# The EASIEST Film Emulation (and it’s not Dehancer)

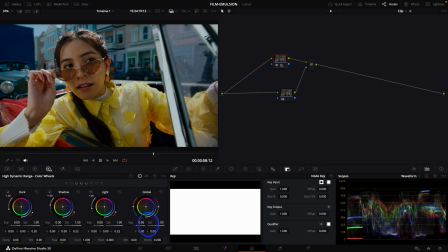489s
For this one, very simple, I bring up the global wheel in my HDR panel and add some color boost for the separation. This is my balance node. Let's work on the density of the colors, because for me, the skin is a bit too dense.
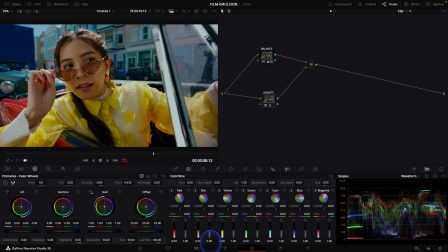503s
In the color slice, I'm gonna go in skin, and I will remove some subtractive saturation. And also, I will remove a bit of yellow to find back this citrusy yellow.
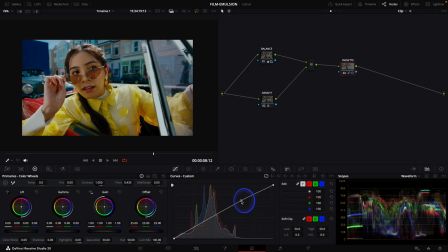514s
I'm going to finish with an overall vignette. It gives a bit of punch to my footage. As there is a lot of reflection, I will create a node at the beginning of my node tree and control the light. I go to my HDR wheels and I tone down the lights to make it less harsh.
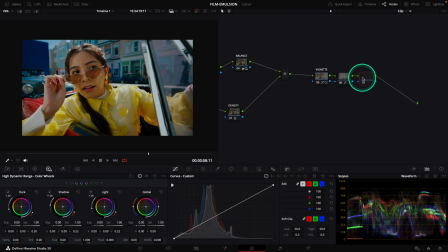533s
The final touch, I create a node at the end, right click, composite, and overlay. I will reduce the gain to 8% to add a slight contrast on my grade.
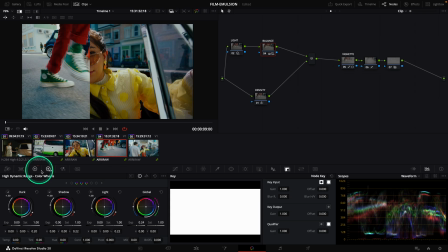544s
Let's do all the other shots.
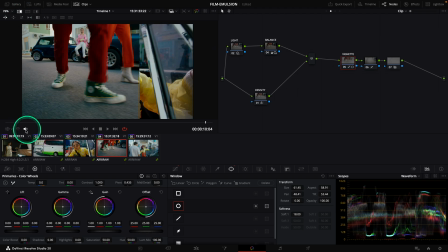546s
As the look is already set, it is only a matter of matching the light and the temperature of the shots.
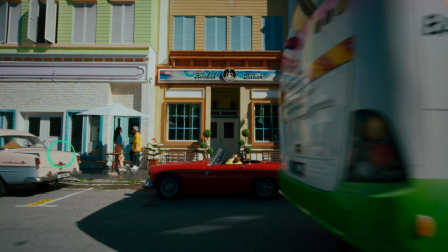554s
It goes super quickly, and it took me 2 minutes of time. Here is the final result.
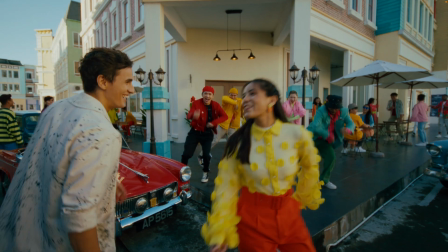560s
Definitely, the film emulation from PixelTools is a great bang for buck.
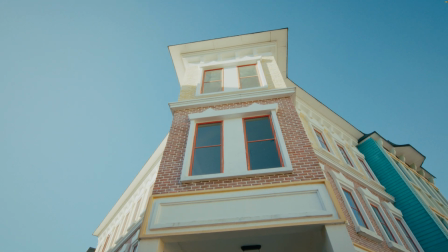564s
It is so easy to use, there's no fluff, and we are going to the essentials. It is a cheap plugin compared to all the offers out there, but the quality is here and it delivers. I put you the link in the description if you want to check it out. And if you miss the promo, you can get 10% off on it by using the code FRENCHY10 upon checkout. I hope the video helped and it expanded your knowledge of film emulation plugins out there. Have a great day, guys. Have a great night. I see you next time. See you!